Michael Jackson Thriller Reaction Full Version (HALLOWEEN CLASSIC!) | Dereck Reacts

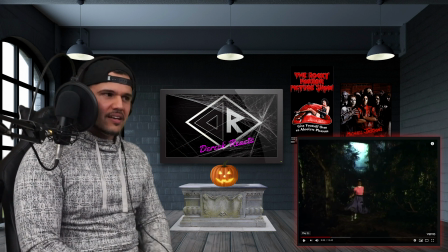4:23 You don't see that, but it's perfect because it's setting it up. It's still setting it up. It's still, you're creating that momentum and the dramatics behind it with all those horns and the strings, the symphony that's behind this. And that's just MJ. That's MJ doing his thing.
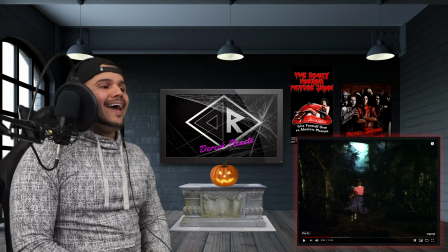4:44 You know, creatively and musically. And guys, talking about ahead of its time with makeup.
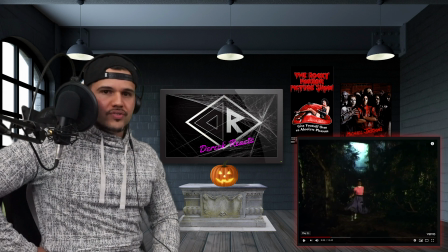4:50 I mean, this must have won numerous awards with makeup and special effects.
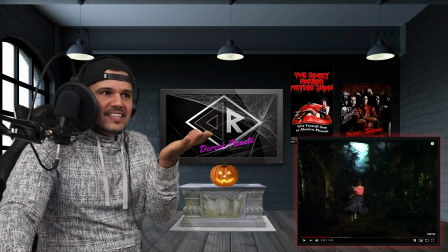4:56 Are you kidding me? Look at this. This was 1984. 1980s. Look at this. Look at the makeup.
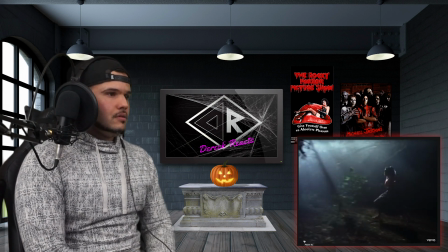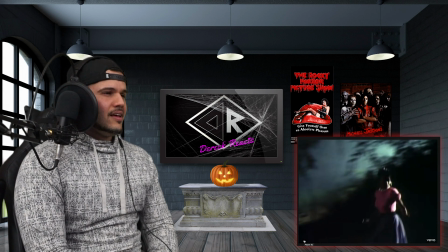5:10 Wow.
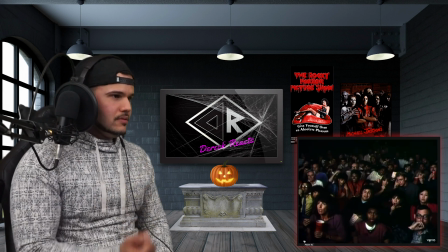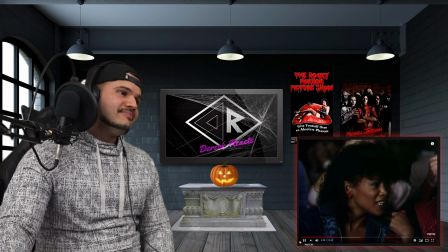5:21 enjoying it. Look out! Can we get out of here? No, I'm enjoying this.
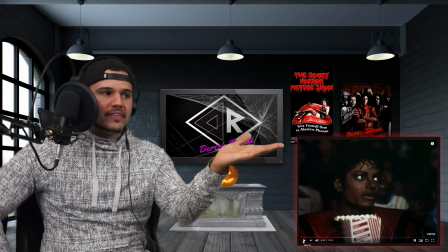5:29 Well, I can't watch.
And then you see him wearing the signature, that signature red coat that everybody wanted.
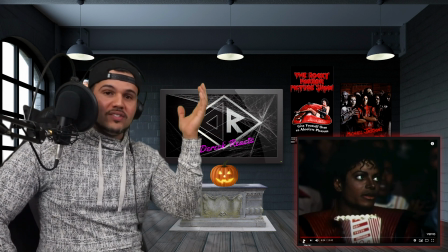5:36 Because, you know, the other one is a nostalgic too, but think about this one.
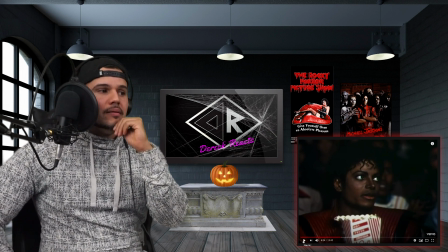5:40 This is very, very iconic, the one he has on, which I think he uses in the video as well.
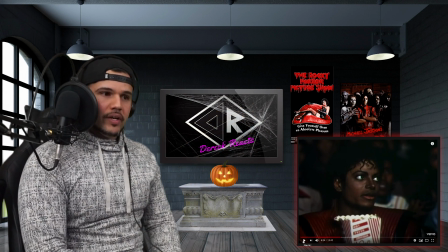5:47 But notice how he's creating that division between the real life versus a movie.
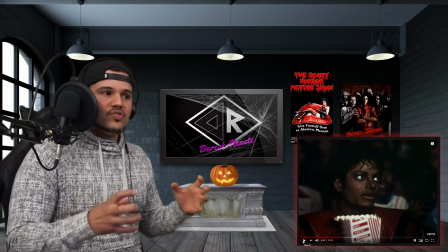5:53 He's still weaving in a tale, using the concept of film and within a film.
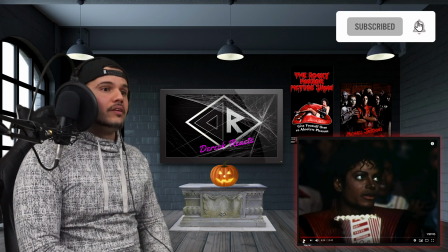6:00 Using the concept of filming within a film. Great, great, great technique.
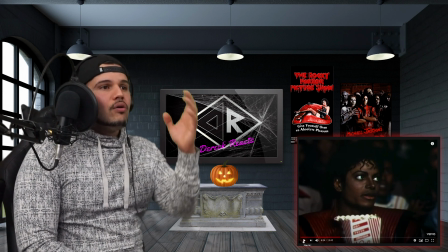6:04 And I know that kind of like you're getting the thought like he's probably the werewolf.
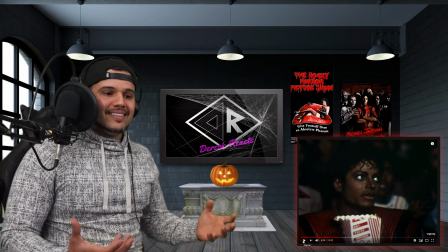6:11 He's not trying to hurt her. But the thing is, he just can't help himself because he's an animal.
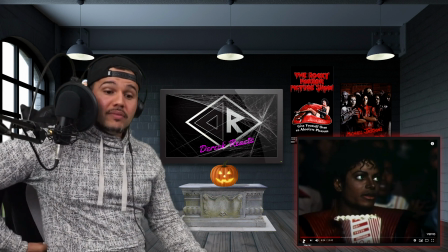6:16 And
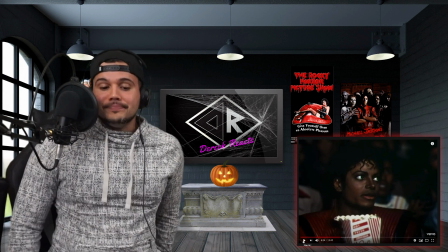6:21 she can't have that around because the fact that, you know, are you kidding me?
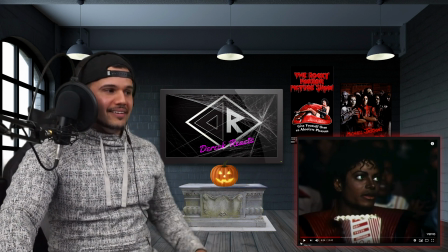6:26 Are you going to make love to a scary thing like that?
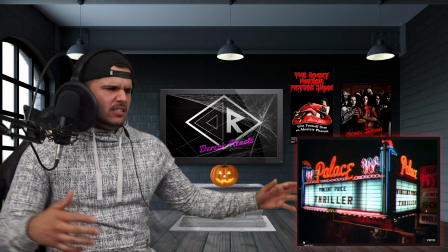6:33 Yes.
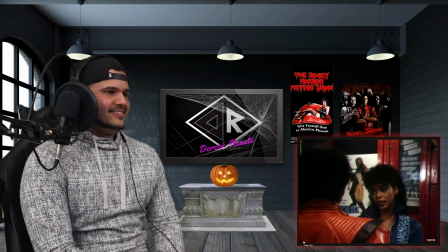6:37 It's only a movie. It's not funny. Yeah, you're scared.
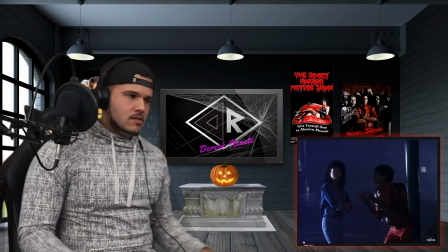6:46 It's close to midnight. Something evil's lurking in the dark.
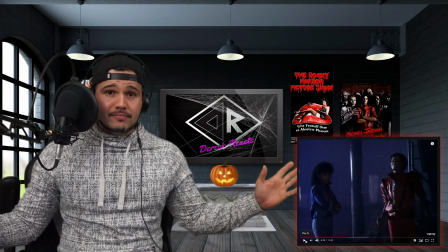6:51 Hey guys, I've said it numerous times. 3, 4, 5 times, 6 times.
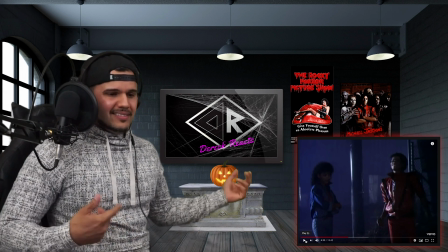6:57 The bass. It's all about the bass. That thing is freaking magic. It's magic.
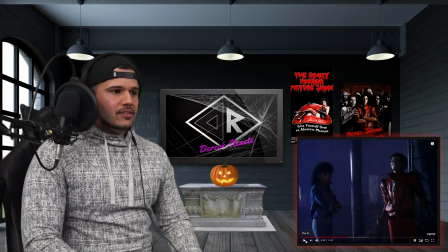7:03 Oh, you know, the way it comes in, and then you get the little drum things coming in.
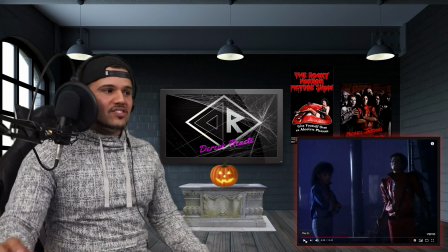7:09 But it's just the bass. The bass is just amazing. That's the thing that takes you in.
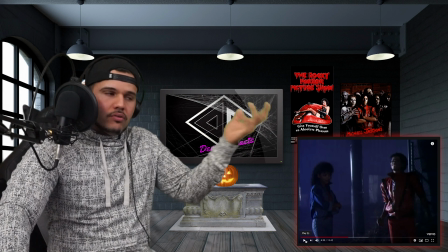7:15 Once you hear that, you know the song. You know the song, you know what it is. You just know it.
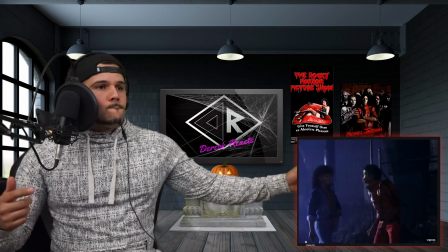7:21 Instant gratification.
Under the moonlight, you see a sight that almost stops your heart.
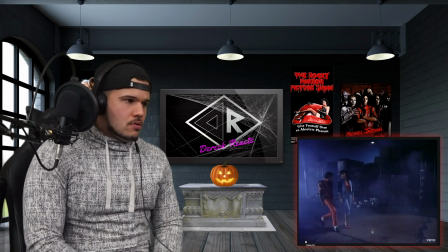7:30 You try to scream, but Dereck takes the sound before you make it.
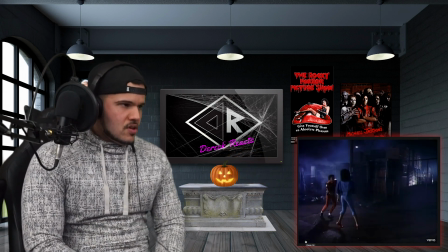7:36 You start to freeze, and so it looks you right between the eyes.
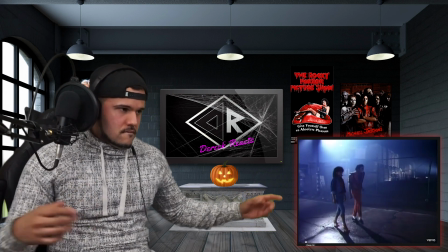7:41 You're paralyzed.
I love it.
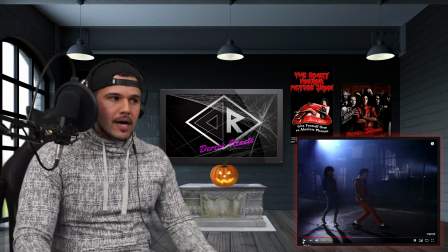7:46 You hear, especially with the headphones, because I got them on, you hear everything.
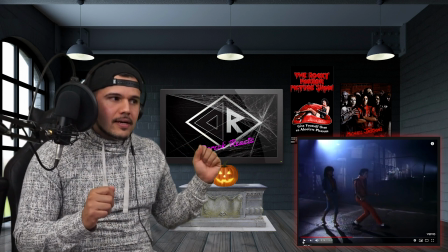7:51 You hear the little cowbell. I believe it's maybe plastic.
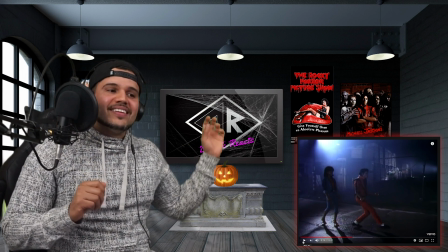7:56 I'm not sure, but you hear it. You hear it in the distance, and you hear the nice guitar, the guitar fiddles, the guitar strings, the chords.
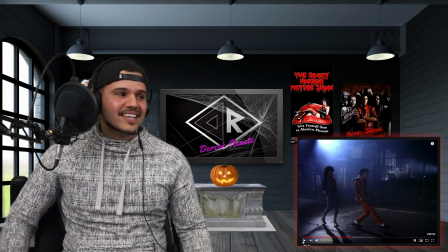8:03 You hear them. They're coming in nicely, and I love it. I love it.
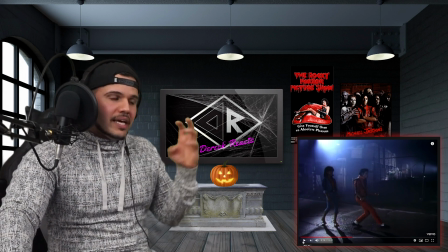8:06 I love that I'm getting all those sounds, and I'm able to concentrate on them because not much is happening.
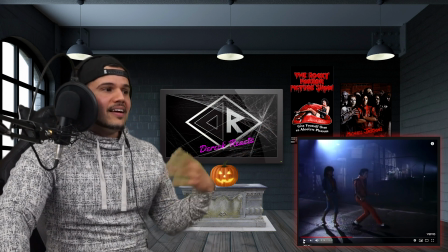8:12 He's just walking and kind of like getting her all riled up.
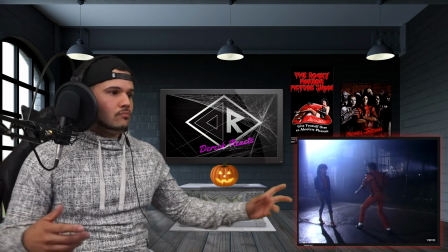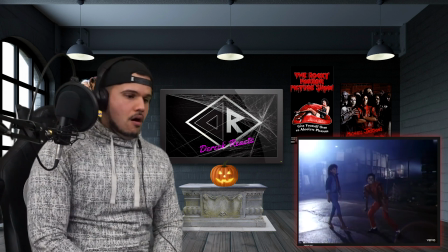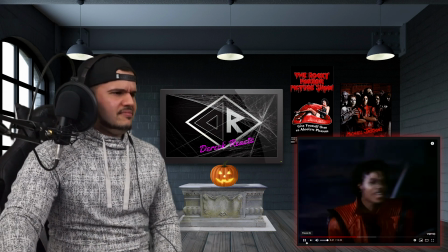8:26 But all the while, you hear a creature creeping up behind.
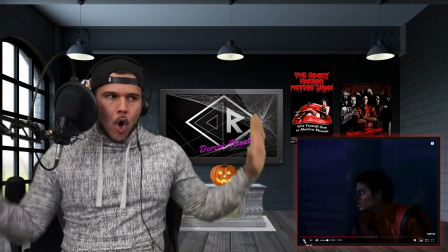8:33 You're out of time.
Doesn't get old, guys. This doesn't get old.
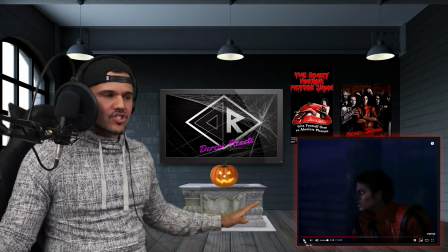8:39 It just doesn't because it's just so good. I mean, it's timeless.
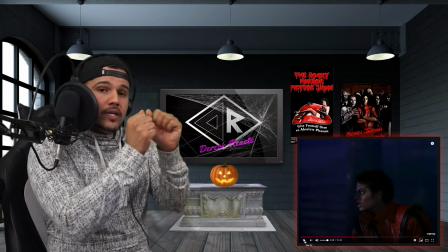8:42 I want to also mention, if you see what's happening here, the interaction between MJ and, you know, the girl, I should know her name by now.
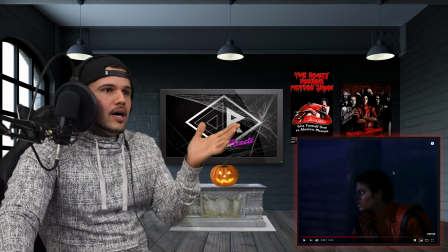8:51 I mean, it's been such a long time. But you see the interaction. He's teasing her.
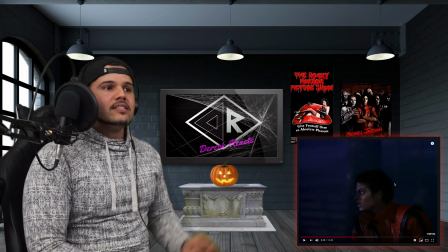8:56 He's kind of like teasing her. He's kind of like basically poking fun at the fact that they just saw a movie, and he's kind of like reenacting it and kind of like spooking her. She's smiling because to this point, she knows that it's not real, but little does she know, you know?
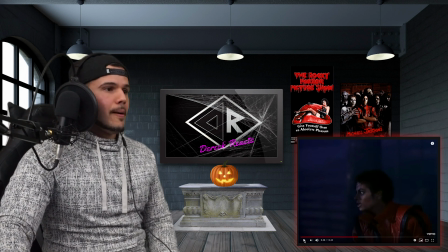9:13 So he's kind of like, you know, playing along, kind of like teasing her.
Demons close in on every
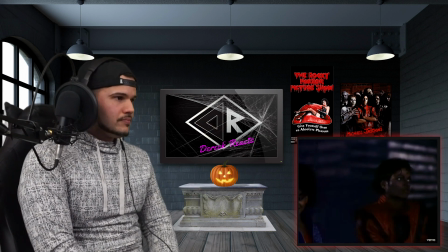9:22 side. They will possess you unless you change that number on your dial.
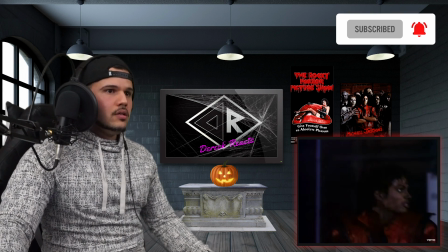9:29 All through the night, I'll save you from the terror on the screen.
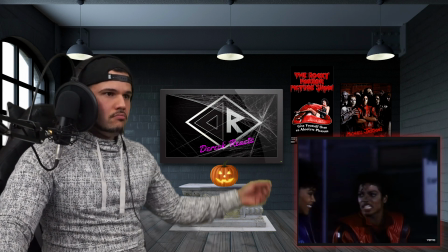9:34 I'll make you see.
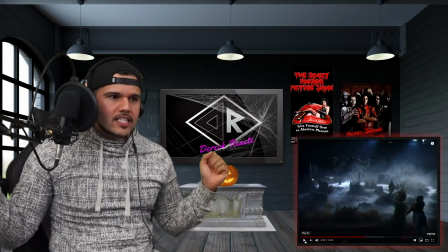9:40 Love that. Sounds are getting delicious. Sounds are getting delicious, guys, because you hear the synths, you hear the little horns,
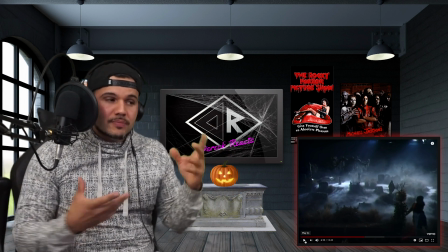9:49 you hear the trumpets, you hear the nice little, that's specifically that synth coming in now kind of like creating that
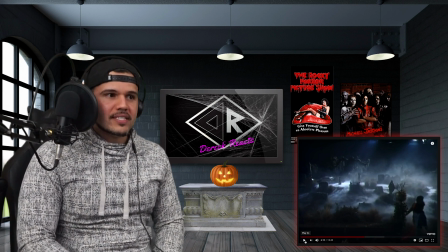9:56 that unique sound. I can't imitate it because it's too good to imitate, but it's perfect, all those things.
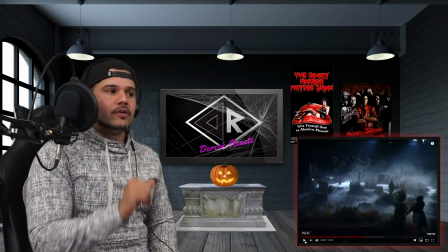10:03 And now it seems like they're heading into the cemetery to create more of that mood,
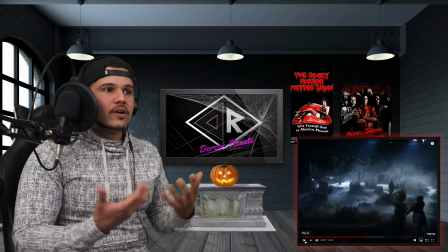10:09 create more of that build, and the scariness is just on the money, guys. Oh.
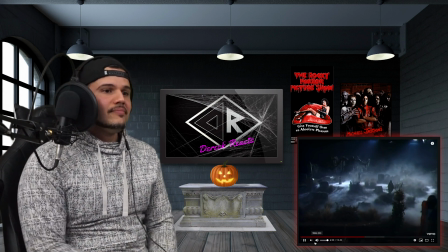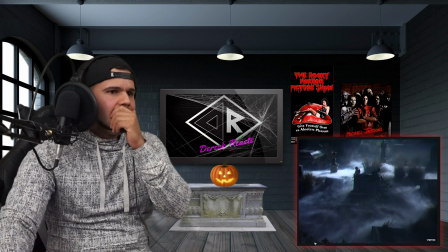10:21 darkness falls across the land. The midnight hour is close at hand.
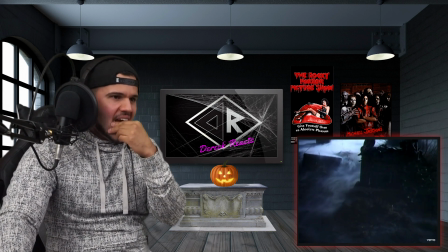10:27 Look at that.
Creatures crawl in search of blood.
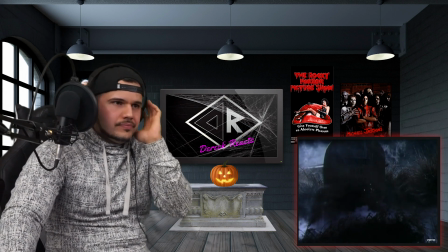10:31 And whosoever shall be found without the soul for getting down
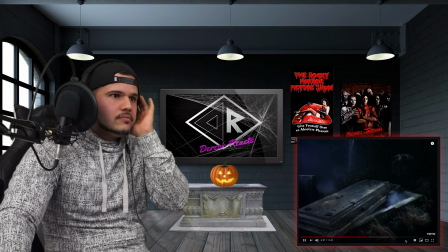10:38 must stand and face the hounds of hell and rot inside a corpse's shell.
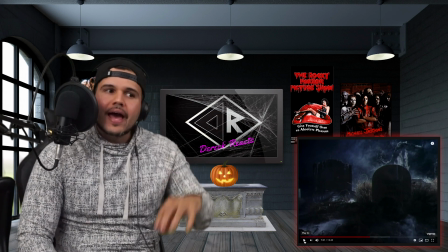10:47 What better way to add to the momentum, to add to the instrumentation and that break in between the song,
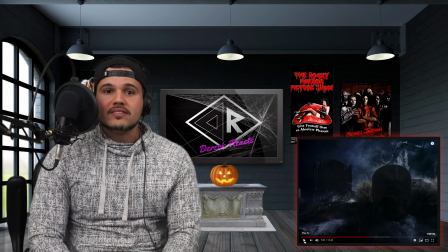10:56 that have none other than Vincent Price do this narration, you know, and speak like that.
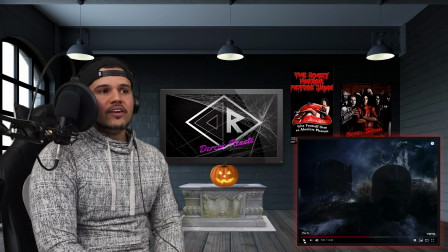11:03 It's just perfectly. It's perfect. I always thought, and I guess this is kind of like a young thing, a lot of guys are growing up and even still to today,
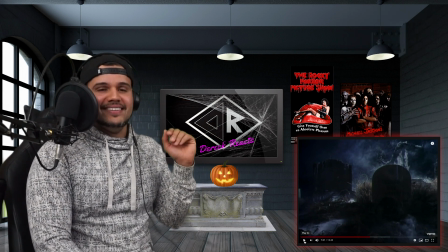11:11 the Dracula speaking, like it's a Dracula speaking there in the back. Because you get that thought, you know, Vincent Price and all that stuff.
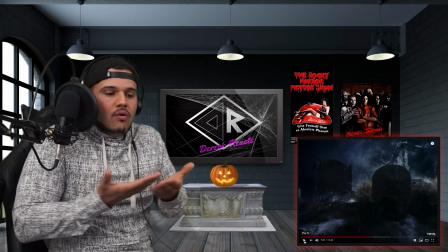11:19 But it's just perfect. It's continuing. It's just all these things that could to add to the theme.
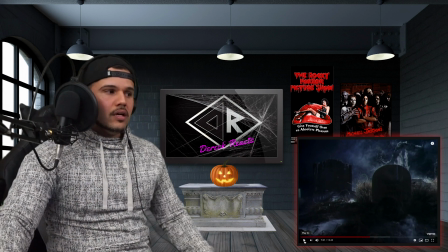11:26 And now you see the undead coming up from the ground to do their thing.
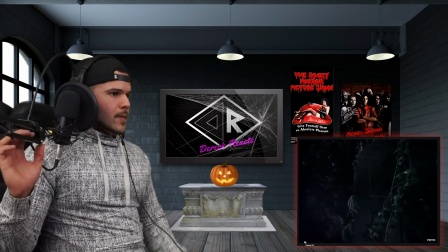11:35 Oh.
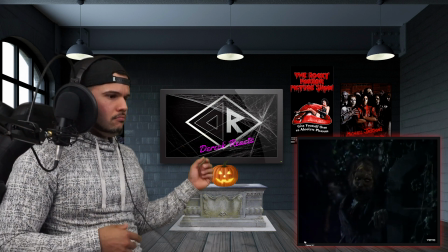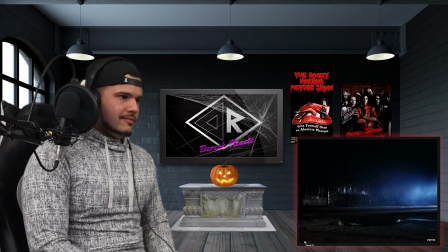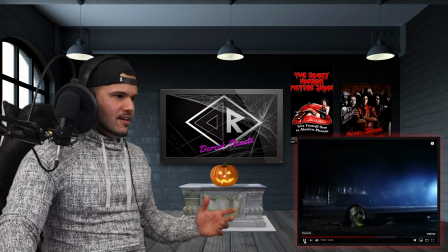11:47 The foulest stenches in the air, the funk of 40,000 years, and grisly ghouls from every tomb are closing in to seal your doom.
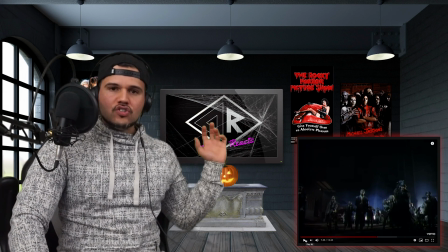12:00 Happening, the organ comes as soon as he starts speaking.
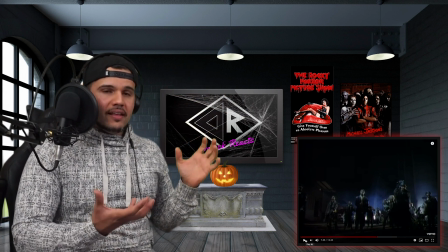12:05 Vincent Price starts speaking. The organ comes, creating that kind of like intro and stuff like that as he speaks.
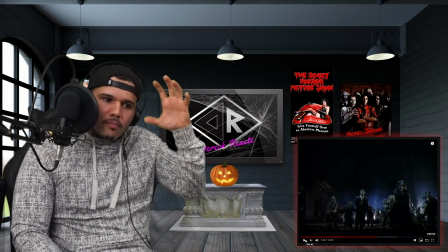12:12 As his part comes up, loving the organ, giving more of those ghoulish vibes, more of those scary vibes.
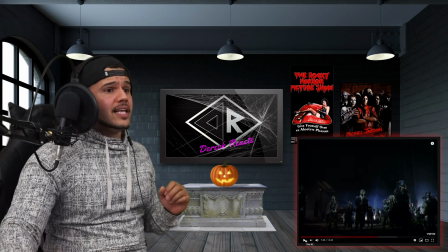12:20 And guys, those percussions completely slayed. These keyboard arrangements and these synths are amazing.
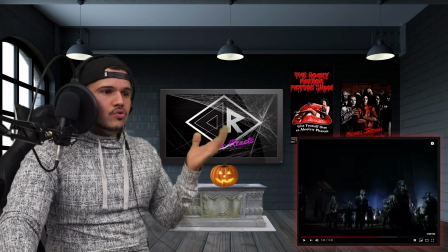12:26 Amazing, amazing. On the money. Who's responsible for synthesizer? Well, you have Greg Filogenakis and Anthony Marnelli for synthesizers. Oh, completely slayed. Completely slayed.